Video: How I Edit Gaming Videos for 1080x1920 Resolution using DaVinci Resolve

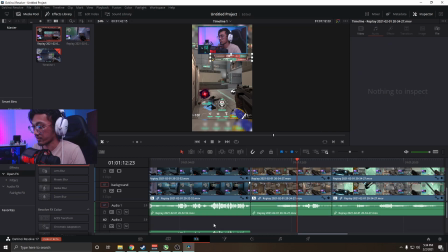[7:35]
right and then uh same thing we're gonna get rid of uh the audio here so we don't have any overlapping and as you can see now this is
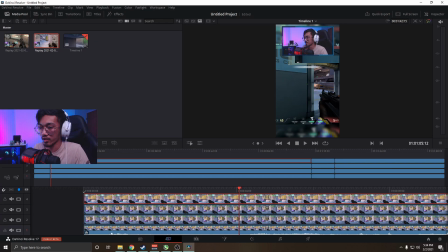[7:41]
back to all matching same thing i'm just go ahead and go through and i'll kind of cut through this video and see where we go
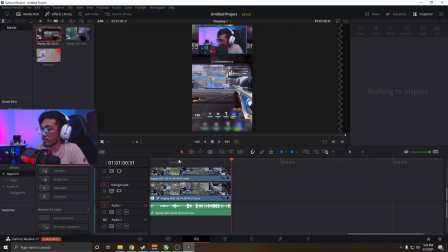[7:47]
all right so this is where uh where the fun begins so now we got kind of our clip uh laid out could find some good places to
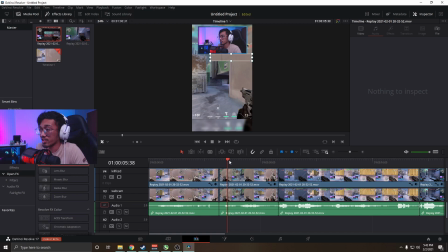[7:54]
do some some edits to to make it a little interesting uh the only thing i really do is kind of just zooms oh like my face
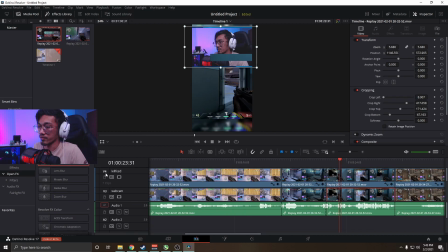[8:01]
cam and stuff uh we're gonna put the webcam over the kill feed actually now that i think about it so we're gonna click on this one and we're gonna move this track up so we're gonna move track up and i believe we're good yeah we're chilling now i thing here to emphasize how
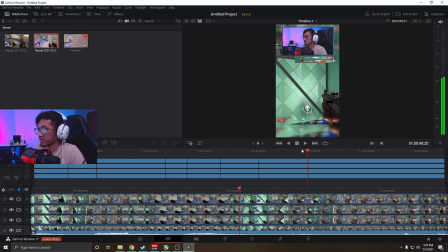[8:15]
much health I have because I have 4 HP now after this kill we're gonna zoom into this little right over here just
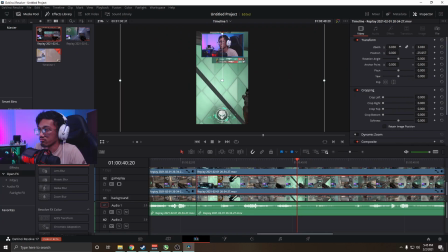[8:22]
going back to that tab that would be our gameplay layer right I'm just gonna zoom in actually before we do that kind of cut up the part that I want first
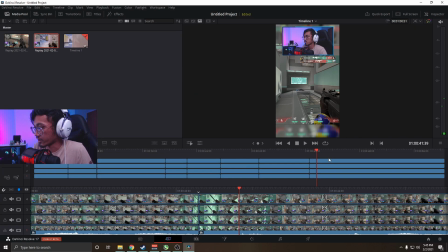[8:30]
right just gonna cut up everything and then we're gonna cut the upside of it so we only want this part this portion so
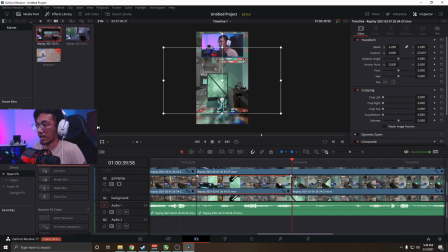[8:37]
we want the gameplay we're gonna click on that and it'll be and it'll only cut that one portion then we're just gonna let that go for a couple seconds click on this one control b right here and then then we're gonna zoom in on where we want it and then we're just gonna transform this just to
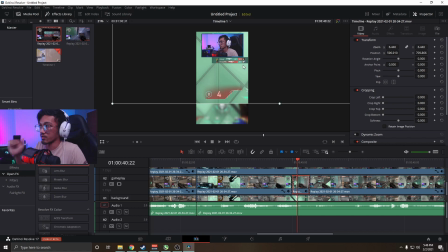[8:55]
emphasize this uh what we can do as well is to kind of keep it consistent not really consistent anymore but we're just gonna crop crop from the top and then uh do this do a little bit this again uh transform that put that middle screen kind of show off that uh we have 4 hp and uh just kind of go back and see how that looks
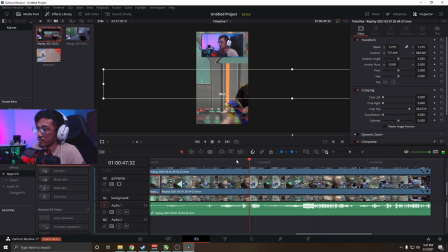[9:17]
bang 4 hp just like that i usually do like webcam when i like scream not really scream kind of make noises kind of weird so we're gonna cut it right around here we're gonna take just our webcam again so we're gonna go here and we're just gonna take this video again and we're
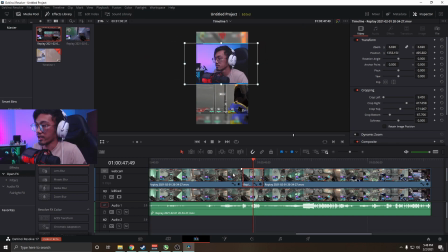[9:32]
gonna zoom zoom and then move it and bang just like that simple edits make the video a little bit more entertaining all right now here's another cool simple edit we can do so we're gonna take our webcam again
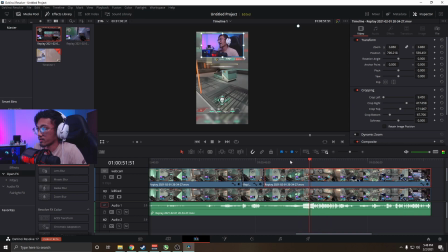[9:49]
and we're gonna take the first frame we want and we're gonna cut and we're gonna cut to here now what we're gonna do is we're gonna have a little gradual zoom so we're gonna take first frame of our clip here
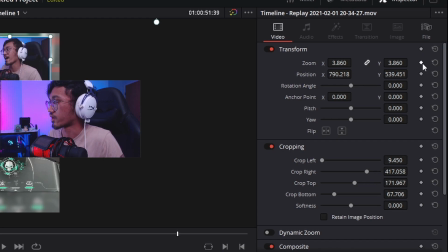[10:01]
we're gonna hit this keyframe button at the top for the zoom part uh maybe zoom and position to make sure that we're in the right spot uh but we're gonna go to uh zoom we're gonna hit this little diamond that's for a keyframe so every time every frame of the video it's
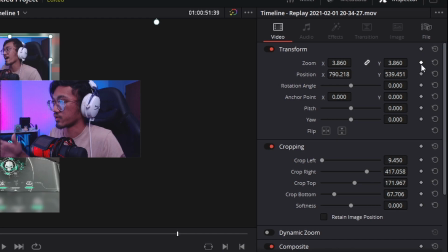[10:15]
gonna as we adjust it it's gonna move to that kind of thing we're gonna do the beginning and then make it easy i could go in each individual
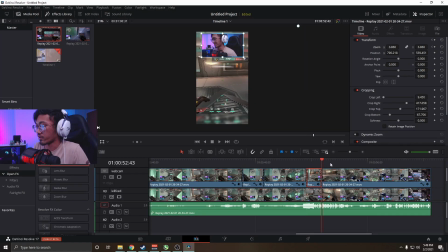[10:21]
frame but it's a little hard so we're gonna click that and then we're gonna go to the last frame of video and we're gonna see how there's an arrow now now it's keyframe so any changes that i make to that it's going to basically zoom in at that rate or make sure at the start of it it starts where it's zoomed at and then at the end it ends where i want it to actually we're gonna go back and make
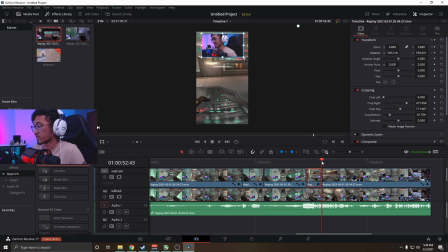[10:40]
sure we've keyframed the position too because i believe the position will change so we're gonna go here we're gonna go we're gonna zoom in a little bit and then we're just gonna move this uh here and uh we'll see what that looks
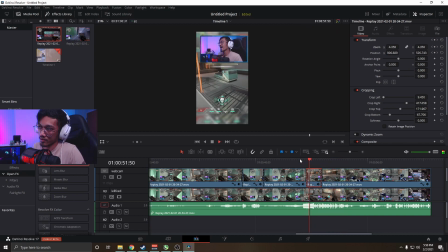so what we can do here actually i'm gonna make sure we go back to our last frame uh we're gonna keep that kind of centered hopefully that's true enough
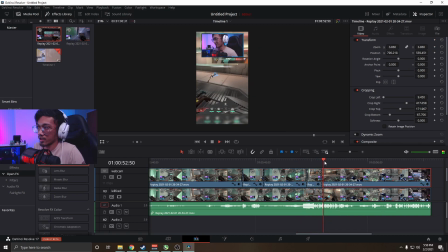[11:10]
all right so then we're gonna keep the webcam uh zoomed in at the last second to probably yeah about here cut that we're gonna do we're just gonna take the last uh frame here and we're just gonna copy this value we're going to go into this
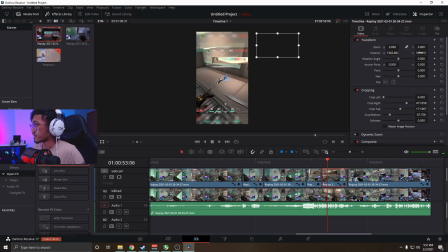[11:29]
one and you sit into this one and then do this value and then uh copy and paste to this one yeah i think that's i think that works